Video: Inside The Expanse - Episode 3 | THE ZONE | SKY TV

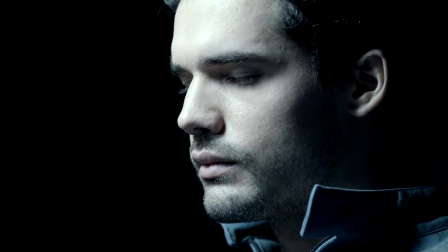0:00 The extreme close-ups, they really kind of heighten the sense of danger.
Five fathers, three mothers? Yeah.
The smallest movements are incredibly telling.
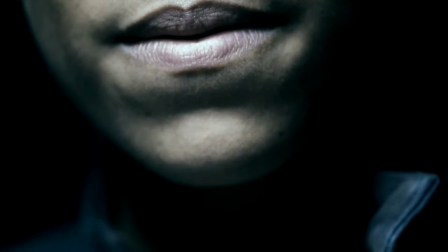0:10 I think it was a very smart way of showing exactly what's going on without having to say it.
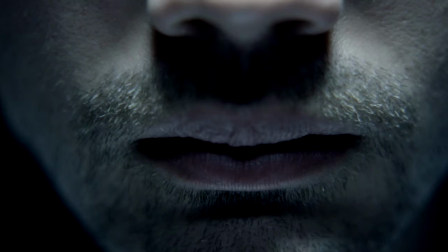0:15 Because I think in reality, when you're being interrogated that way and you're frightened and angry and trying to hold everything back, it's mostly about what isn't said.
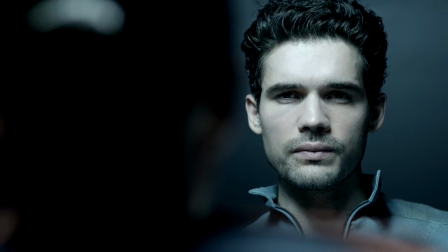0:23 I don't believe you. You do now.
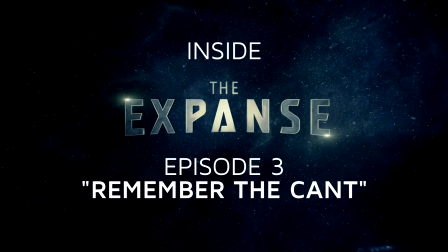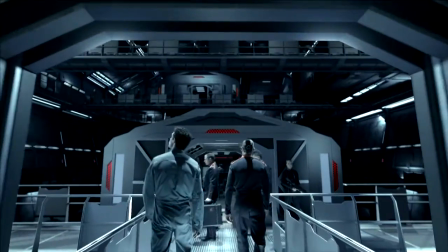0:33 The Martian ship is very different from anything else we've seen so far in the show. Mars is a technologically advanced society. We think of Earth and Mars as sort of the old colonies, England and America being Mars.
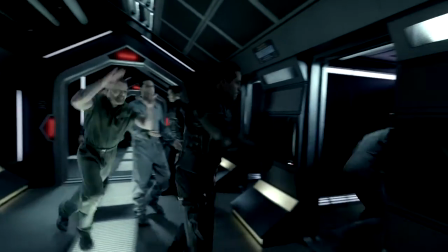0:45 And this is part of the conflict between Earth and Mars.
Hey, come on! Hey! Raven! Emma, so fun!
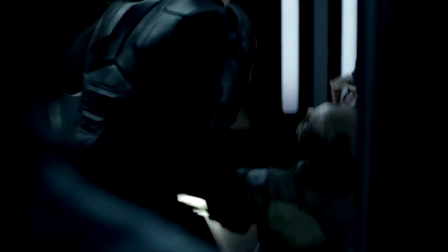0:51 When they electrocuted me, that was really fun when we were trying to be very specific of the amount of shock.
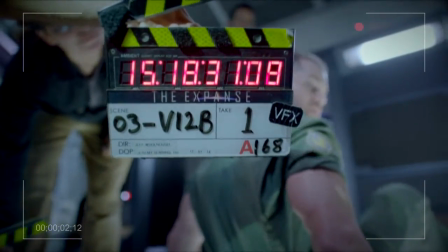0:58 So, we were off to the side, the director and I, and just doing levels that the device would give me.
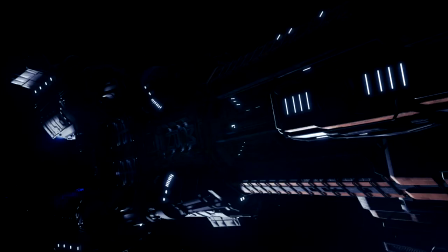1:05 It took about 30 minutes to find the right amount of combustion.
I flew with the Mars Navy for 20 years before I shipped off on the can.
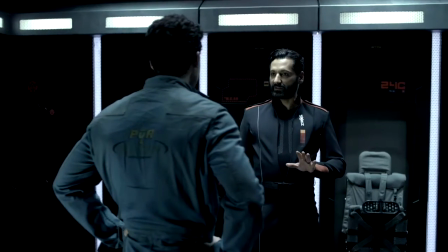1:14 So, so you're helping another robo there, Chief. Settle down. They let me clean up out of respect.
I think what Alex needs at this point is to feel part of something, which is why he lets himself get cleaned up and puts on the Martian uniform.
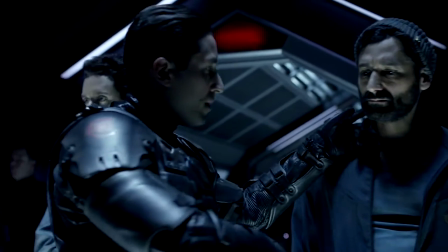1:27 He needs to feel like he belongs to something because, you know, a lot of crap has just gone down. He's kind of a loner and all of a sudden now he's instantly part of a family again.
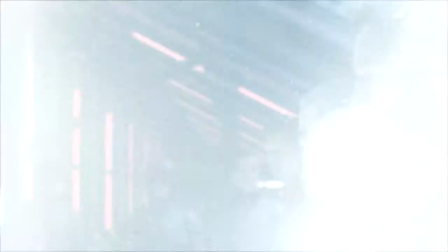1:36 And that's a big, important deal to Alex.
What the hell is this?
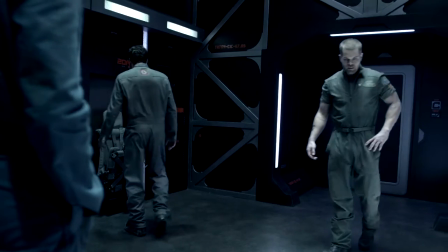1:40 You join up? What? That's an option?
One of the changes we made from the novels was in the books, everybody kind of knows each other pretty well at the beginning.
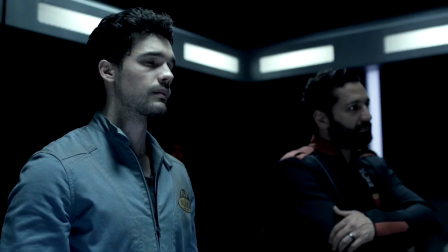1:49 It's so much more interesting when the audience is getting to know them as they get to know each other.
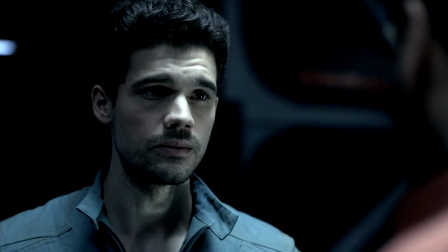1:54 Who stands to gain if Earth and Mars get into a throwdown? How well do any of us really know Naomi?
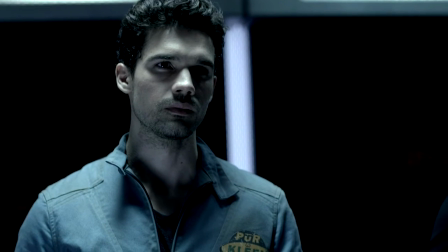1:59 The Martians, they're trying to incite personal differences so that one of them will turn on the others.
Are you OPA?
Is Naomi OPA?
Unbelievable.
I'm not telling you. That's what I'm going to say to that question. I'm not telling you. You'll have to watch the show and find out.
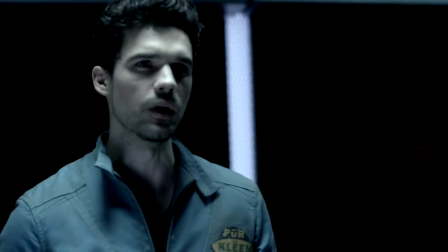2:17 All right, all right, let's just settle down. You didn't answer my question. We're putting all our cards on the table here.
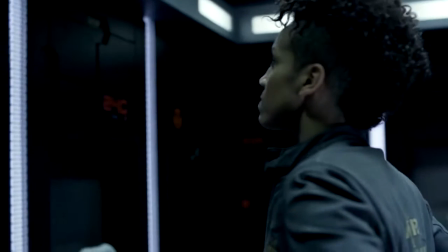2:21 We're kind of playing this game with the audience, And it's a great vehicle to sort of peel the onion a little bit on each of our characters. The whole point is to have you guessing. And if you're guessing, then that's good.
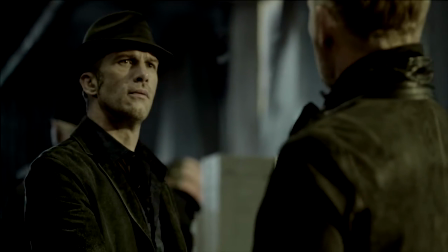2:35 I'm Anderson Dawes. You wanted to talk?
Jared Harris as Anderson Dawes was a real coup.
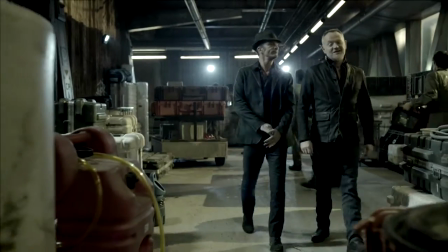2:40 I mean, he's a fantastic actor, and it was incredible to work with him.
This isn't your beat, what you want.
Dawes does not like Miller. Dawes first attempts to galvanize him and say, look, these are the things that are happening. Why are you turning your back on us? You should be fighting for us. You should be working for me.
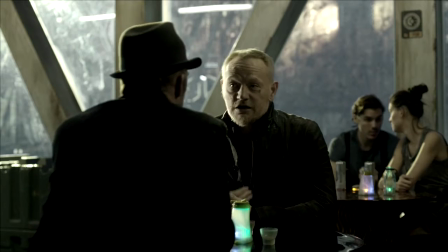2:56 I'm just curious to know what your rate is in case I need you to suit up for a different side. What side would that be?
Miller hides behind the hat and the earth clothes, and he doesn't want to be a belter, but Dawes says, look at yourself.
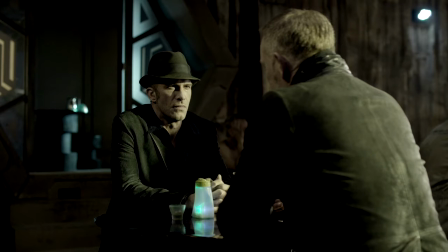3:09 You are one of us, and until you join us collaborating with the enemy and you're part of the problem.
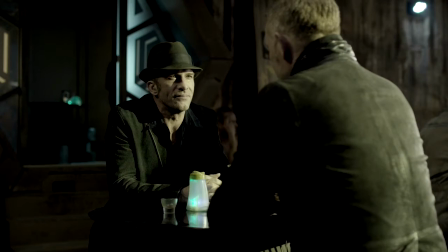3:15 I think that under that ridiculous hat, there's a belter yearning to find his way home.
The hat is really an identification with the existing power structure on Earth.
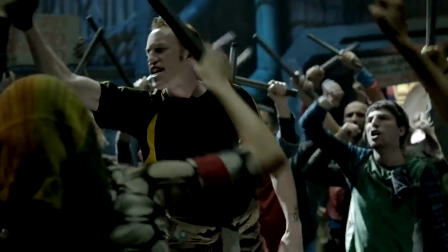3:26 Remember the cat! O-P-N!
By putting on that hat, he says, I'm the man.
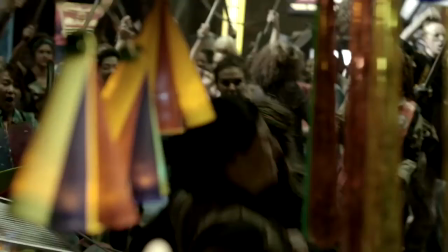3:32 I'm part of the people who tell you what to do.
O-P-N! It's O-P-N!
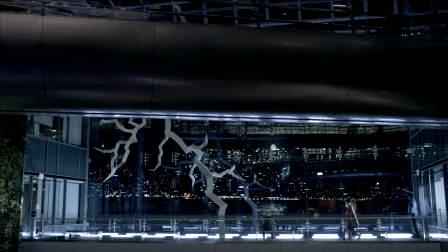3:38 It's a very emotional episode where Avasarala double-crosses De Graf, and I think you really get a window into her soul.
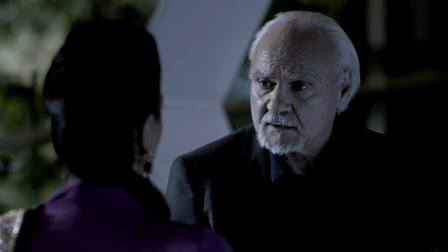3:44 I mean, this was a very painful thing for her. De Graf is a family friend who knew her father.
You will do anything to win, just like your father.
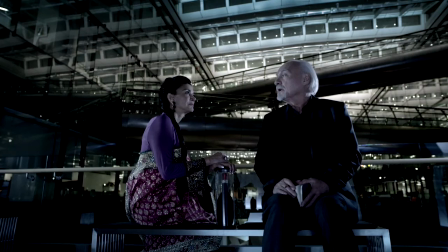3:51 Whatever is Earth-related, she's concerned with. Therefore, sometimes she needs to scheme. Sometimes she needs to betray even her own, you know, close friends in order to save the Earth.
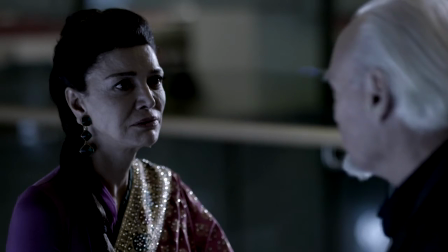4:03 I won't play with you ever again. Earth must come first.